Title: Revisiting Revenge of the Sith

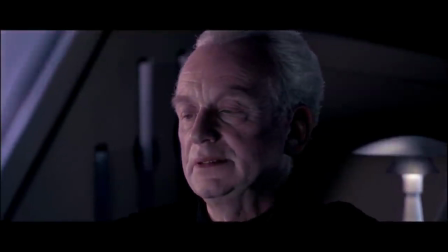0s The dark side of the Force is a pathway to many abilities some consider to be unnatural.
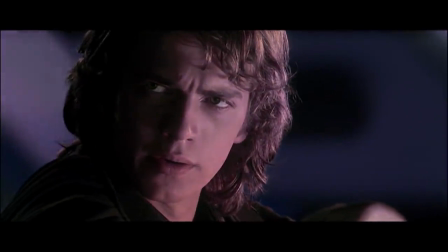8s Is it possible to learn this power? Not from a Jedi.
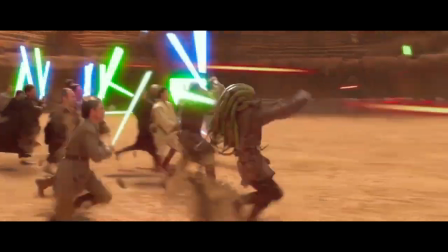13s
Time to conclude the Star Wars prequel retrospective with the high point of the trilogy, Revenge of the Sith.
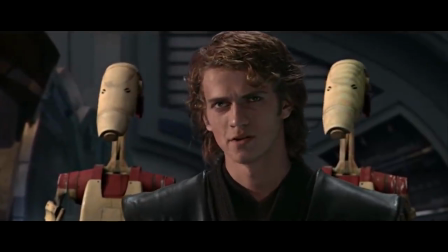19s This is where the fun begins.
Episode 3 still has some jokes that don't land and some over-the-top action beats,
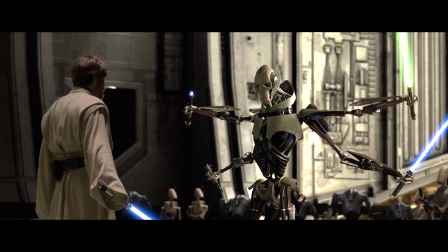26s
but it's the closest the prequels ever got to matching the greatness of the original trilogy.
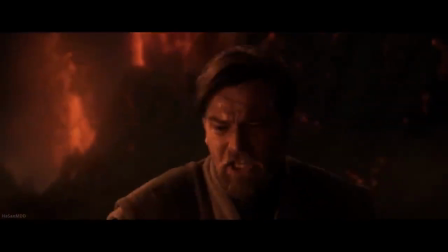31s
It's the most action-packed prequel movie, the most emotionally engaging prequel movie, the most mature Star Wars movie since The Empire Strikes Back,
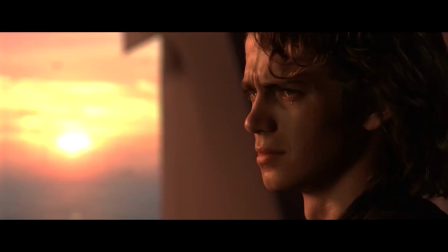39s
and it brings the trilogy to a perfect conclusion that both wraps up the prequel narrative and tees up the OT narrative.
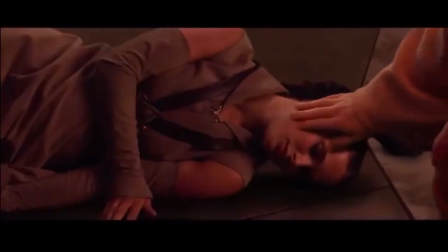46s I have brought peace, freedom, justice, and security to my new empire.
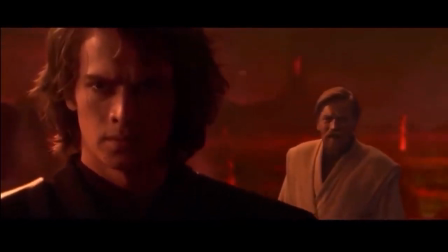53s Your new empire?
When you watch the prequels back to back,
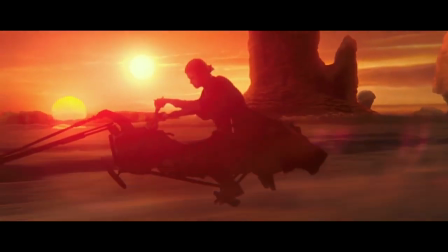57s
you can really notice how much George Lucas's CGI technologies improved over the seven or eight years they were making these movies.
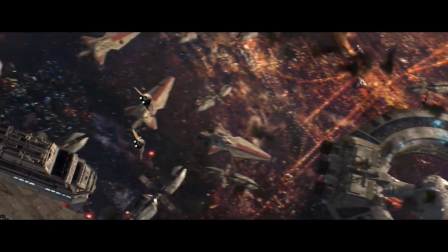65s
The opening shot of Revenge of the Sith is mind-blowing. One of the dead giveaways of CG shots in the other prequels is the camera movements.
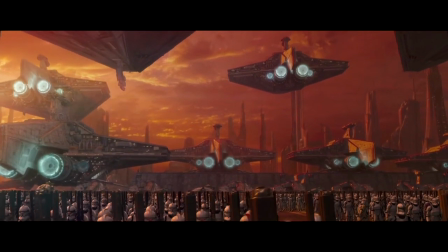73s
If the pans and zooms are programmed to be perfectly smooth,
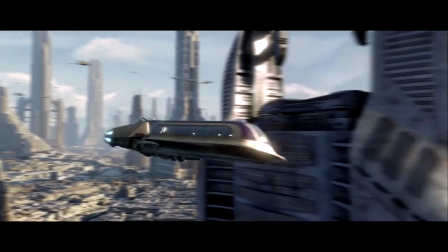77s
then it won't create the illusion that it's being shot on a camera by human hands, and that illusion is a big part of the immersion.
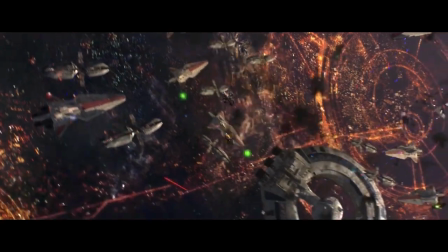83s
The camera in Revenge of the Sith's opening space battle moves realistically.
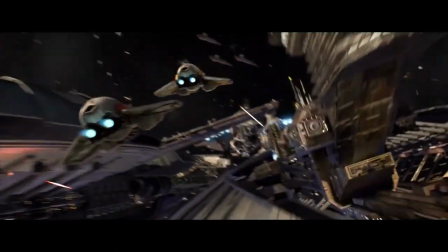88s
The hypothetical camera operator scrambles to figure out which way is up, let alone keep track of Anakin and Obi-Wan's starfighters.
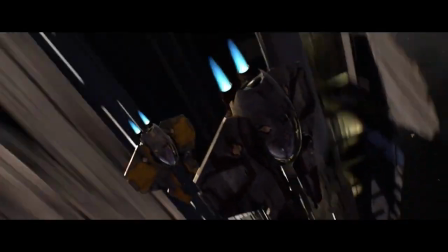95s
This dazzling camera work plunges you right into the middle of the space-bound skirmish.
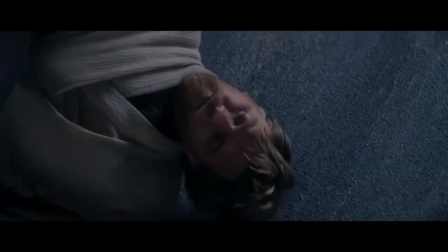99s
The opening rescue sequence is like its own little Clone Wars episode that reintroduces the characters,
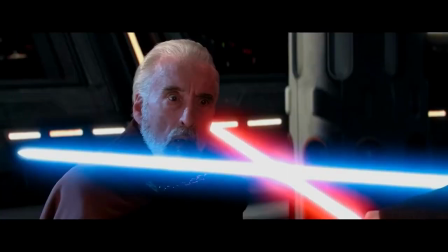106s
re-establishes their dynamics, and sets the stage for the rest of the movie. Lucas tells you early on that Revenge of the Sith is going to be a lot darker and more
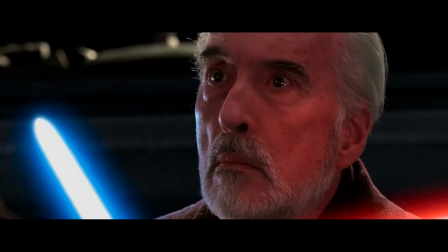114s
uncompromising in its portrayal of Anakin's descent to the dark side, with his ruthless decapitation of Count Dooku. Anakin decapitates Dooku because Palpatine tells him to, do it, reaffirming his puppet master status.
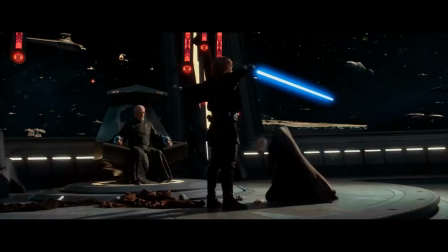126s
But the really shocking part is that Anakin didn't just kill Dooku because Palpatine told him to, he wanted to do it, even though he knew it was wrong.
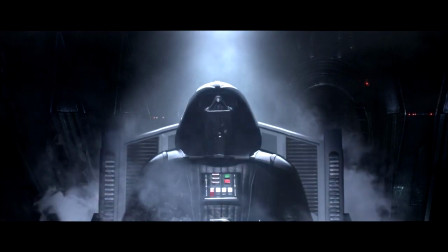134s I shouldn't have done that, it's not the Jedi way.
The audience went in knowing Anakin would be Darth Vader by the end of the film, so Lucas didn't bother with ambiguity.
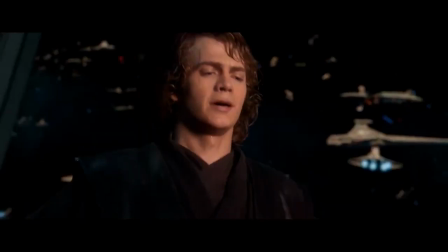143s
He tells you up front that Anakin is a cold-hearted killer and there's no changing his fate.
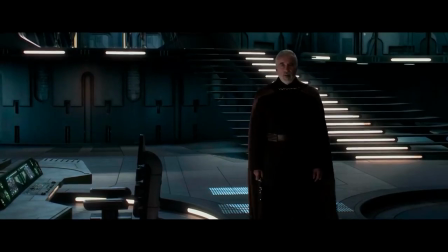148s
And because you've got the great Christopher Lee playing Dooku,
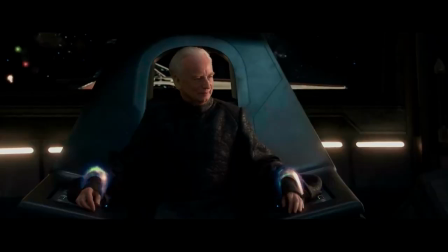151s
you can really see the look of horror in his eyes when he looks up at the man he knows as his mentor Darth Sidious and realizes in his final moments that he was just an expendable pawn in Sidious' rise to power.
Do it.
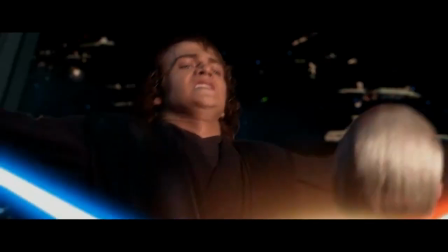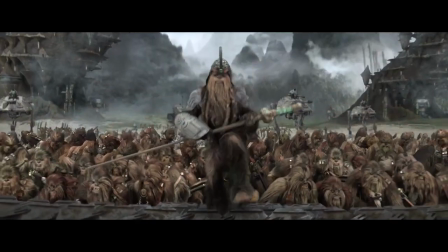170s
One of the things I really don't like about Revenge of the Sith, one of the very few things, is the way it sidelines Padme.
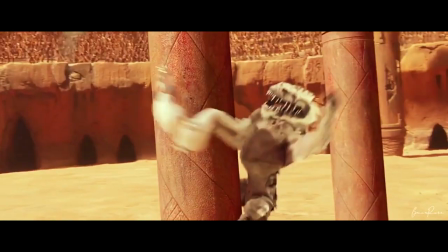176s
She was a part of all the major action sequences in the first two prequels, but she just mopes around her apartment being pregnant in episode 3.
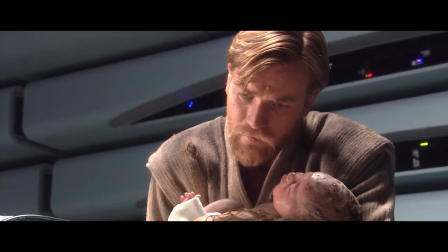184s
I get that she needed to be pregnant for the birth of Luke and Leia, but she could have had more of a character arc besides just being pregnant.
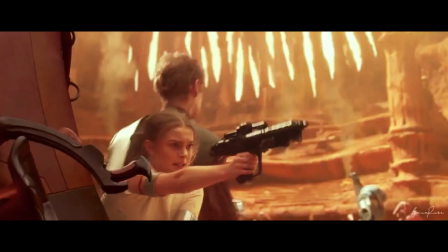191s
Give her a gun, let her fight some bad guys.
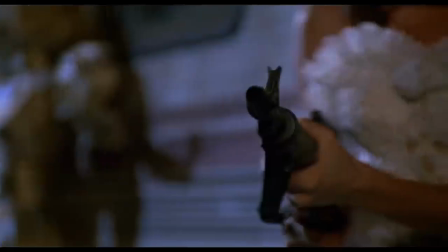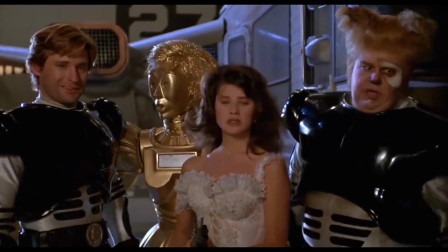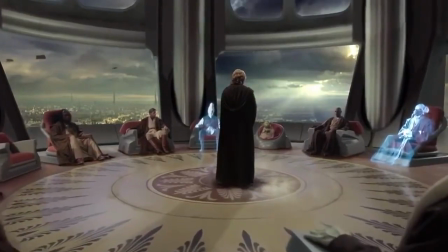206s
Revenge of the Sith does a great job of showing the Jedi's role in Anakin's downfall.
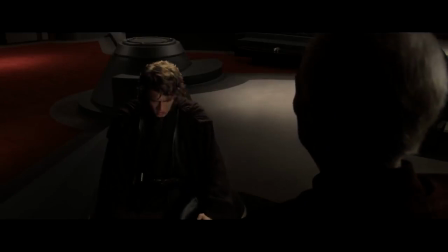211s
Palpatine is the evil puppet master who draws Anakin to the Sith, but he might not have taken the bait if Mace Windu and the council hadn't continually undervalued him.
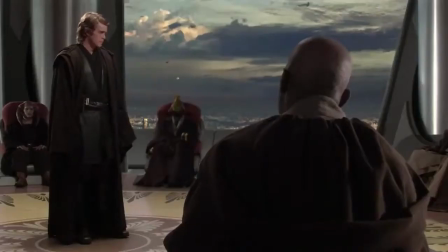219s This is outrageous. It's unfair. How can you be on the council and not be a master?
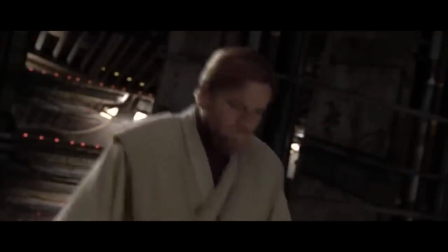227s
Episode 3 sends Obi-Wan on another arbitrary B-plot adventure.
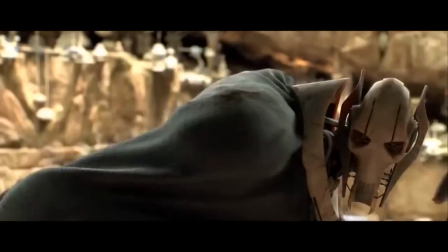234s Hello there.
But this Obi-Wan B-plot is more successful than the one in Attack of the Clones because A.
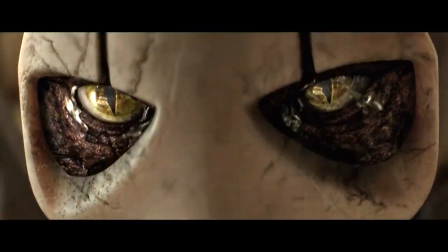240s
it has General Grievous and B. it serves an important purpose in the overall story. If Obi-Wan was on Coruscant, he could have saved Anakin from Palpatine's influence.
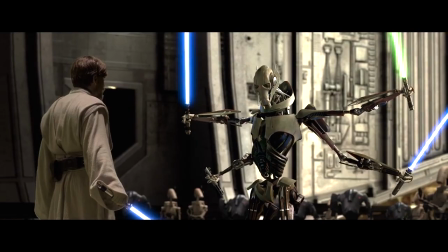249s
But because he's off-world on a business trip,
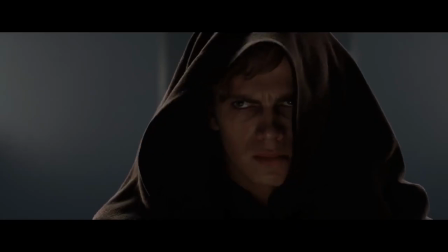252s
Obi-Wan doesn't even realize anything's wrong until Anakin has already slaughtered children and he's way too far gone to be saved.
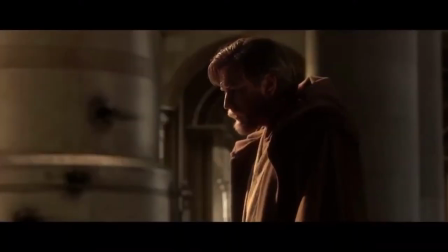259s Not even the younglings survived.
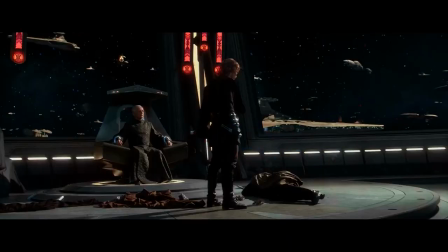261s
Ewan McGregor is effortlessly charismatic as usual, and Hayden Christensen gives a much more nuanced portrayal of Anakin this time around.
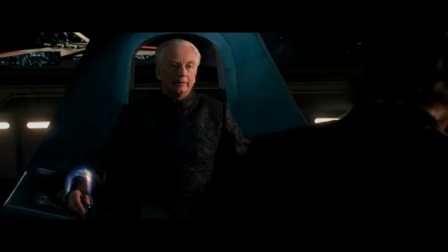269s
But Ian McDiarmid steals the show with an incredible performance as the soon-to-be Emperor.
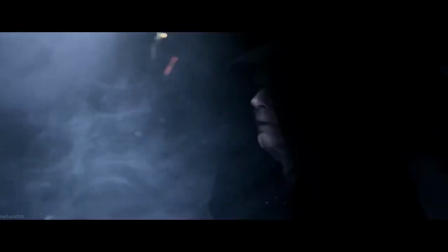274s
He nails the campness of the Chancellor Palpatine facade and the Phantom Menace of the Darth Sidious persona He's like the Saul
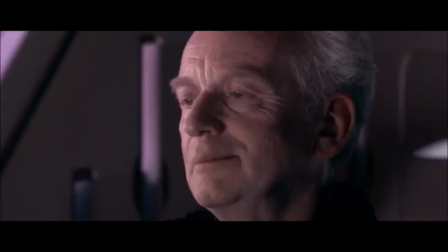282s
Goodman of a galaxy far far away a man with many faces Some of the most memed moments in the movie are when his two personas meet I
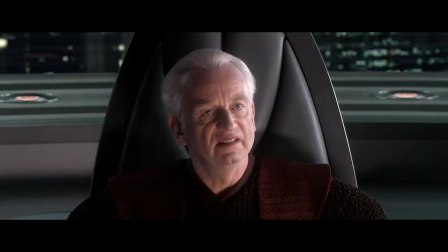290s am pathetic
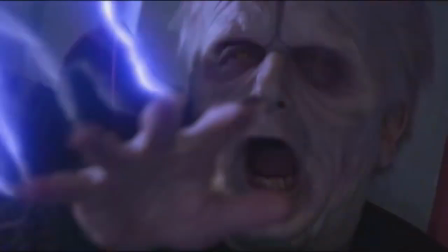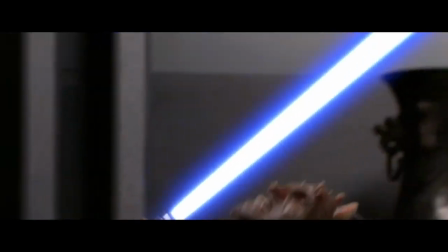297s
I Don't mind the scene where Palpatine effortlessly defeats some of the most elite warriors in the
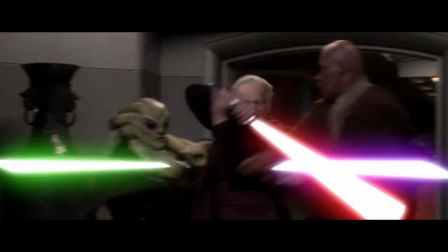302s
whole Jedi order One way to look at it is that it makes Kit Fisto and company look really weak,
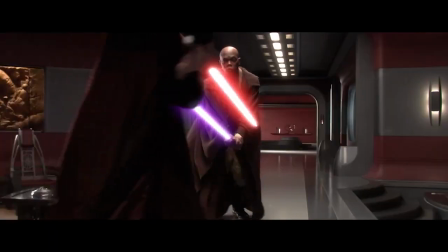307s
but another way to look at it is that it makes Palpatine look appropriately powerful.
Execute Order 66.
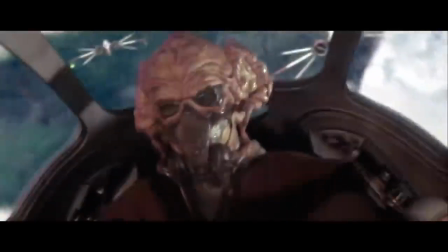316s
The Purge montage always hits pretty hard.
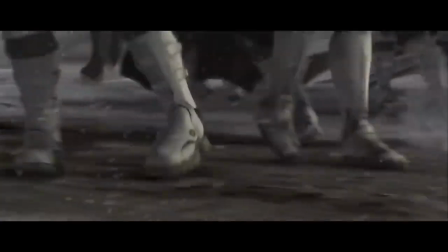318s
There's a tragic irony in the soldiers who were assigned to protect the Jedi being reassigned to kill them at the drop of a dime.
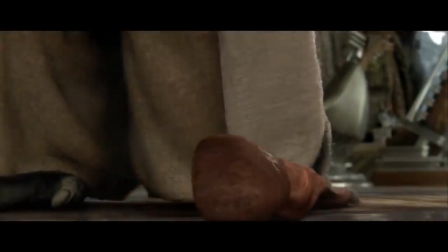325s
The fact that Yoda can feel their pain in one fell swoop is heartbreaking.
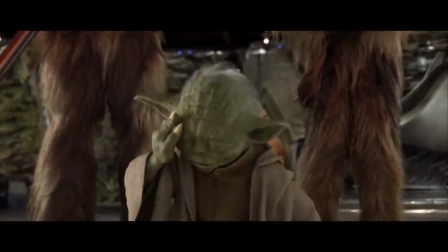330s I felt a great disturbance in the Force, as if millions of voices suddenly cried out in terror and were suddenly silenced.
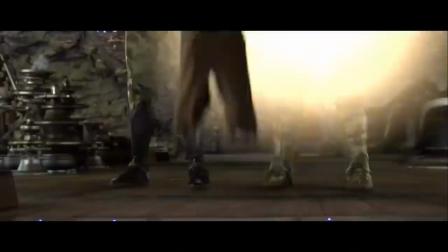337s
And then he immediately goes back to badass Yoda mode when he anticipates a similar attempt on his own life.
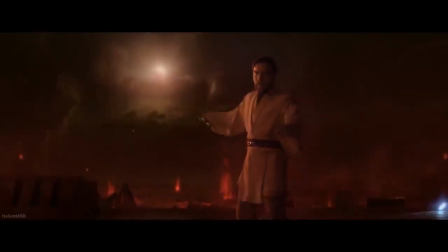344s I will do what I must. You will try.
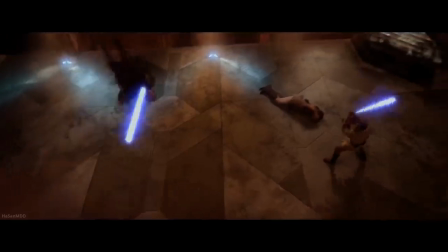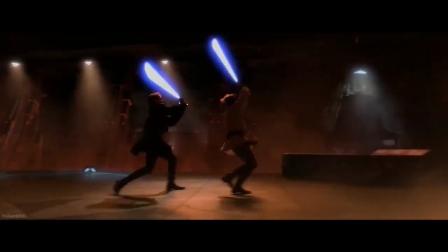355s
The climactic duel perfectly captures the death of Anakin and Obi-Wan's brotherhood.
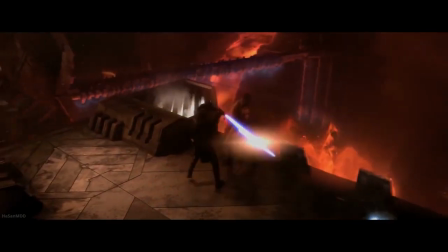360s
John Williams' piece Battle of the Heroes is second only to Jewel of the Fates in terms of evoking the emotions of a lightsaber jewel.
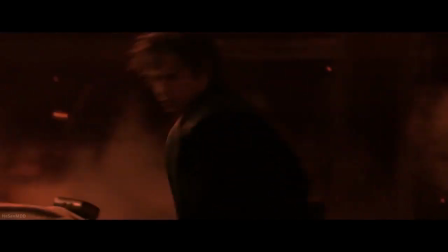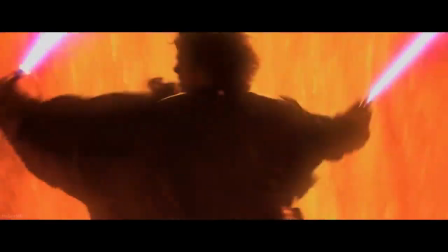375s
The Mustafar setting is not only visually stunning,
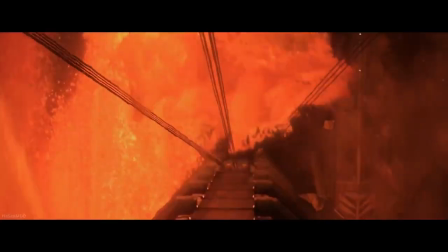379s
the big bursts of molten lava are the perfect symbolic backdrop for the explosive feelings of love and hate and resentment between these two bitter brothers.
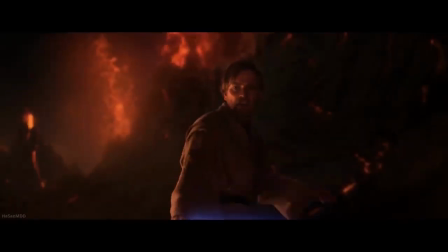388s
Some of the dialogue is a bit goofy.
It's over Anakin! I have the high ground!
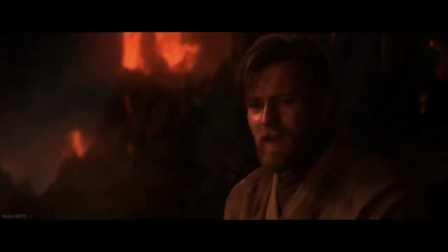393s
But McGregor and Christensen nail the fiery emotions of Obi-Wan and Anakin's final showdown.
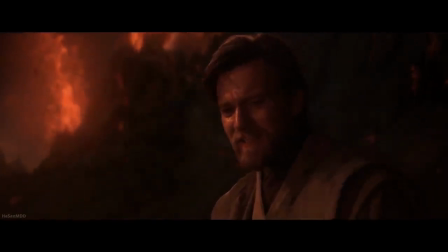399s You were my brother, Anakin. I loved you.
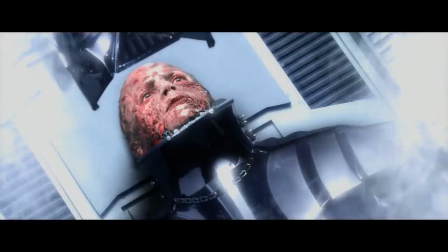405s
The Vader transformation scene is incredible. You know, minus the...
No! No!
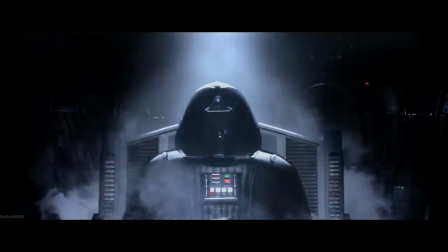415s
This moment is what the whole trilogy was working towards, and it manages to live up to the hype.
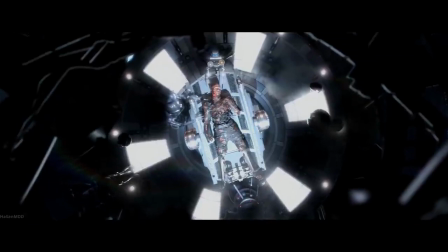420s
It's a deeply unsettling sequence.
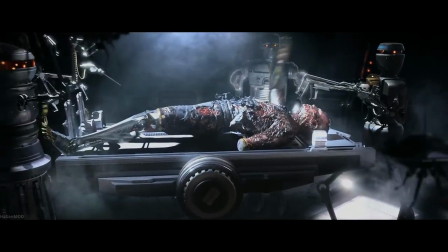422s
You can really feel Anakin's pain as his scorched skin is encased in the robotic suit that will torture him for the rest of his life.
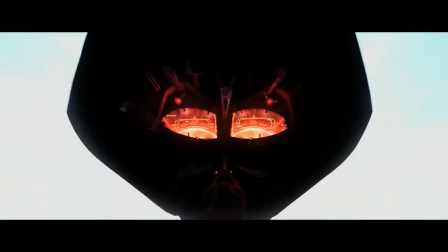430s
The last shred of Anakin's humanity is sealed away with the sound of the mask attaching to his face.
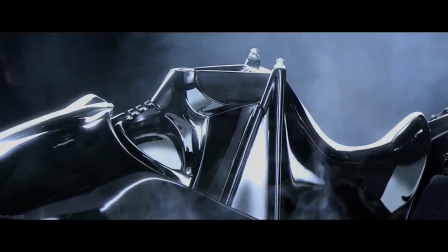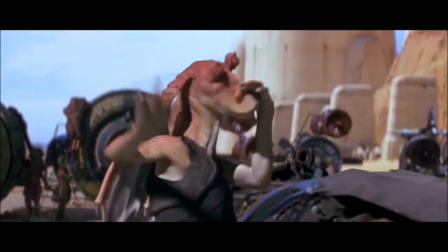445s
The Star Wars prequel trilogy isn't perfect. Far from it.
I don't like sand.
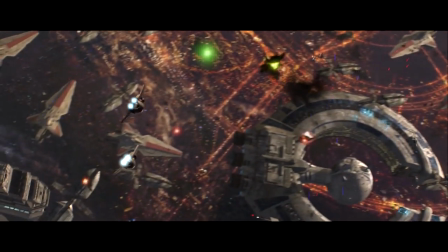451s
But it does have a perfect ending thanks to Revenge of the Sith.
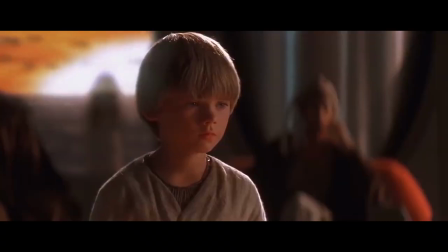454s
This is what happens when you know where your trilogy is going from the beginning and spend all three movies building up to the grand finale
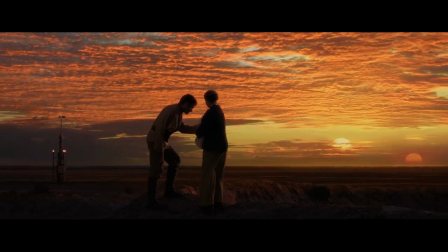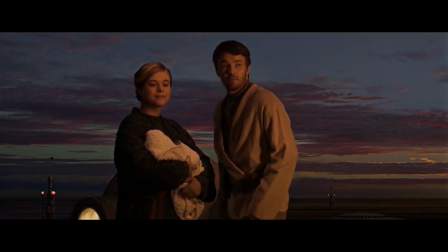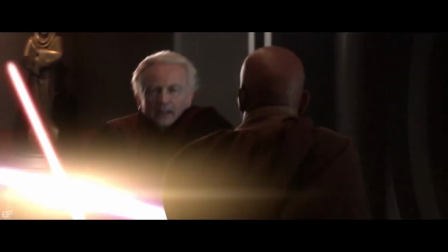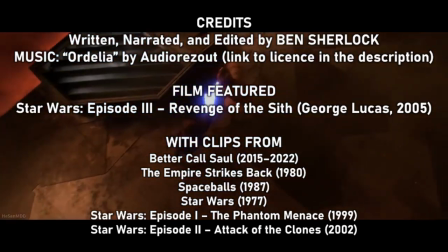487s
Thanks for watching guys. I hope you liked the video remember to like and subscribe and click on the little bell and also seize the day and call Your mom and be kind to yourself